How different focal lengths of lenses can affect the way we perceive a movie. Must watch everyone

Behold the lens. You know, it's easy to take this little tube of expensive glass for granted, but a lens does a lot more than just focus light onto a film stock.
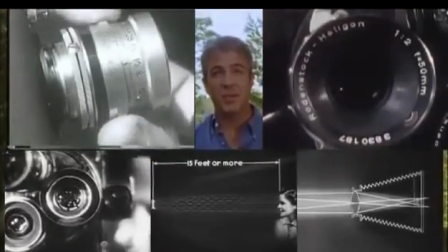A lens's focal length has a great effect on the look and the composition of the shot,
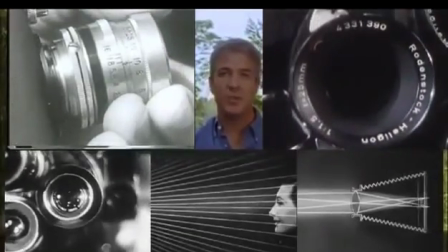and the effects offered by a particular lens can be used by the filmmaker to shape our experience of the subject or situation on screen. Focal length just means the distance between the optical center of the lens and the film plane where the image is focused onto the film.
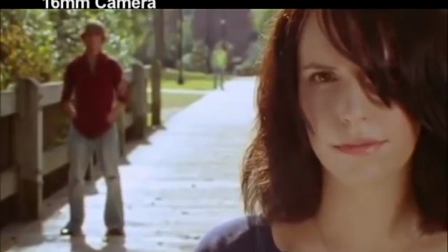Right now we're shooting with a 16mm camera using a lens with a 25mm focal length,
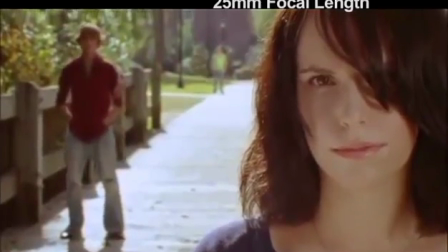which is in the middle of the road normal zone that approximates the way our own lenses, otherwise known as eyeballs,
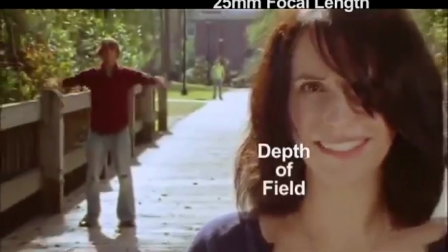see and experience the world in terms of depth of field, movement, and perspective.
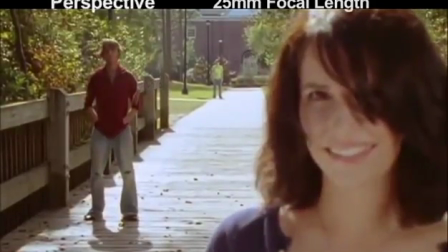Right. So let's start with perspective. Perspective simply means the way objects appear in relation to one another in depth.
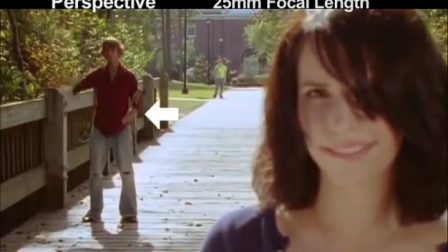Corey back there and Max in the middle are farther away and are thus smaller than Shelley, who's just a few feet from the camera.
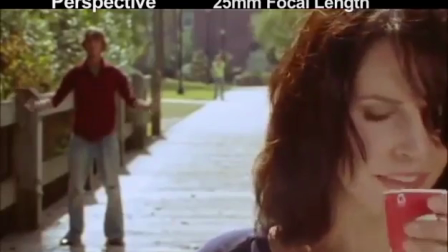How about some coffee, Shelley? Thanks.
Anyway, you have a pretty good idea how far they are from each other because of your intuitive understanding of relative size.
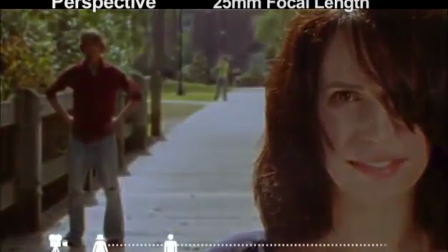We know that Max is about 30 feet behind Shelley, and Corey is another 100 feet back because of how big Shelley is in comparison with them.
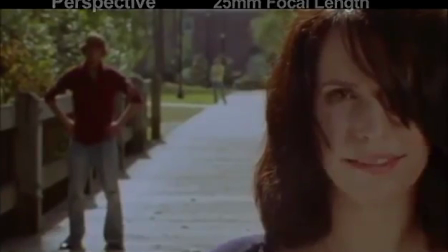But we can mess with perspective just by changing the focal length of the lens.
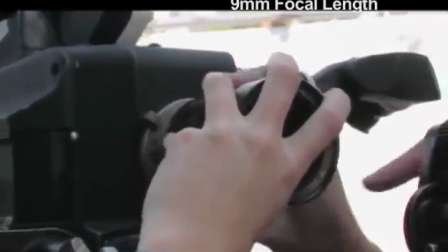We'll throw in a 9mm lens, which has a much shorter focal length than the 25mm we were just looking at.
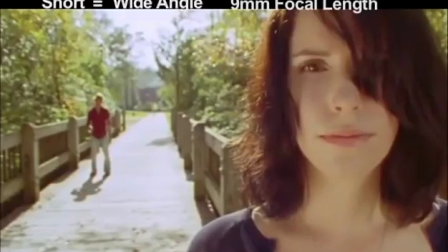With a short lens, otherwise known as a wide-angle lens, depth is stretched. That's because short focal length exaggerates the effects of Perspective! Right. Teeny tiny fuzzy Corey back there looks much farther away than he actually is,
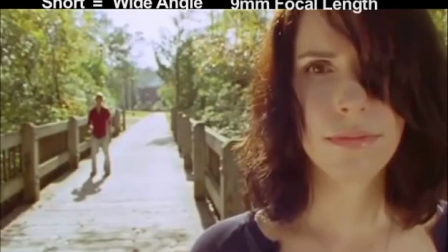and the perceived distance between all three subjects appears much greater than it actually is.
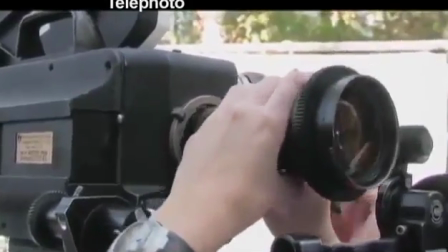But if we switch to a telephoto lens with a long focal length, like this
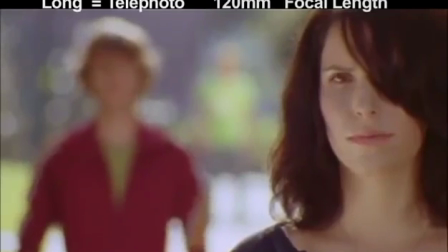120mm, Corey, Max, and Shelley all look much closer together now.
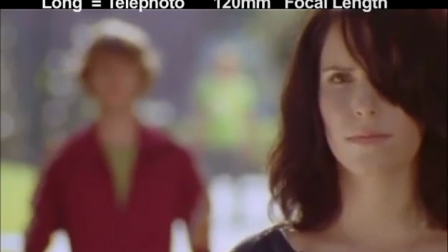Why? Because their relative size and frame is pretty similar. Long lenses compress depth, negating the effects of Perspective!
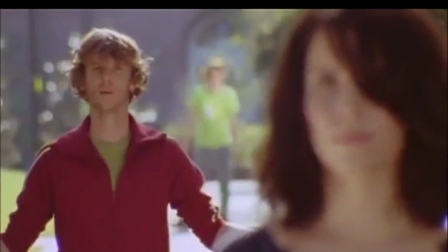Hey! What about depth of field?
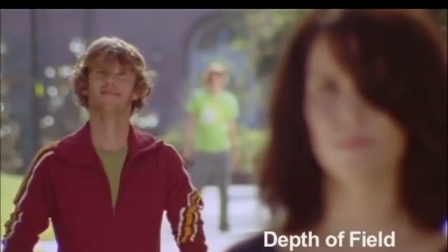Well, depth of field refers to the depth, or space, in front of the camera, and what portion of it is in focus.
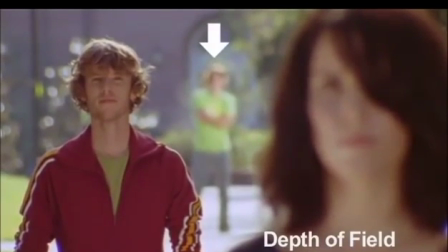You'll notice that Corey way back there and Shelley up front are both out of focus.
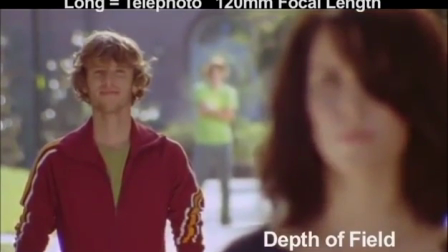That's because a long lens has a much narrower depth of field, and right now Max is the one occupying that little slice of focus.
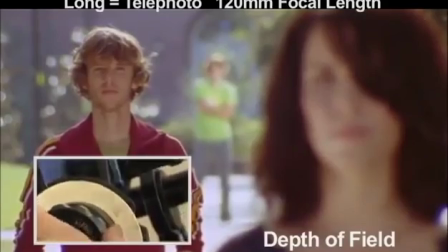Of course, by adjusting our focus ring, we can move that slice of focus wherever we want it.
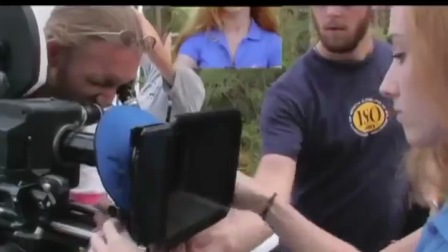Well, you'll have to wait because it's time to demonstrate how focal length affects movement through depth.
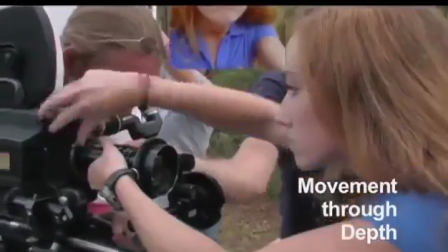But first we'll have to change back to a medium-length lens that approximates human vision.
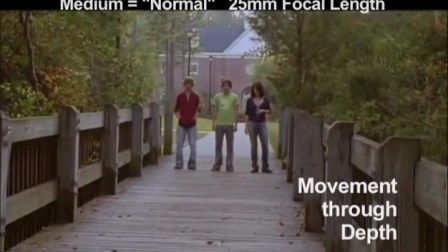This shorter lens has not only greater depth of field, but delivers a pretty normal view of movement through depth.
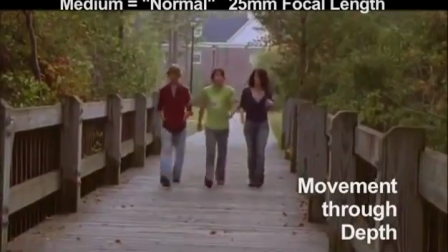As our stars cross the bridge,
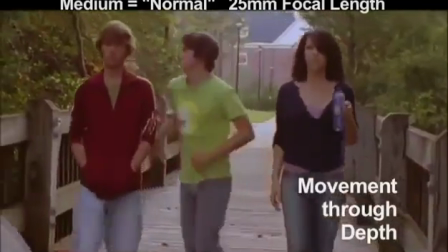they get closer and thus larger at a rate which matches our expectation of how the perspective of a walking subject should shift as it approaches us.
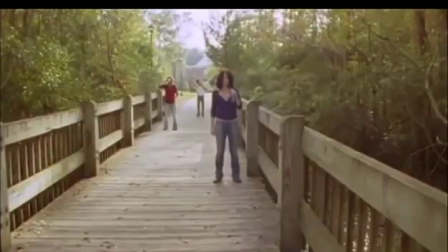Where's the cooler?
Here, the space stretching effect of this short lens makes the bridge seem much longer.
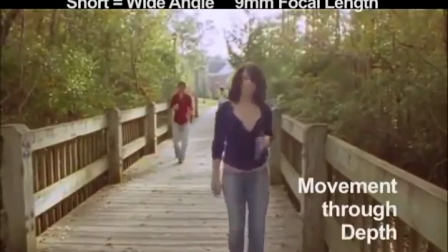So, as they approach, the exaggerated depth effect makes it seem like they're covering more space than they actually are,
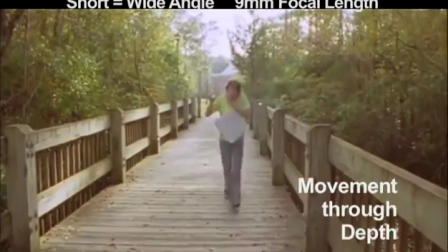which increases the apparent speed of their movement, which gets even more exaggerated when they get right up close.
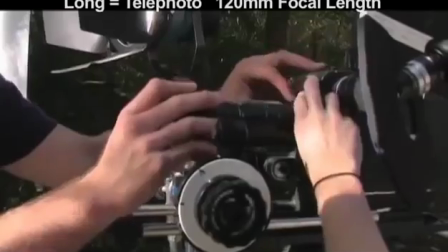On the other hand, throw in a long or telephoto lens that flattens the appearance of depth, and shoot the same subjects,
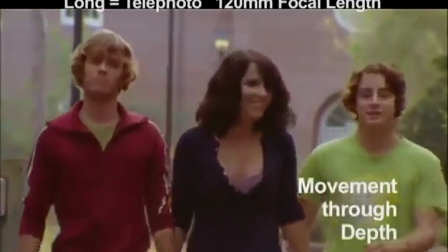walking the same distance, and their movement through depth seems slower, because their size changes very gradually,
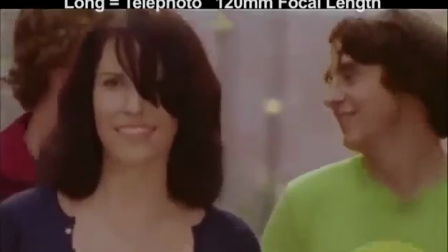negating our expectation of movement and perspective. In other words, we can see they're walking, but it doesn't look like they're covering much ground. And that is focal length in a nutshell. Cut!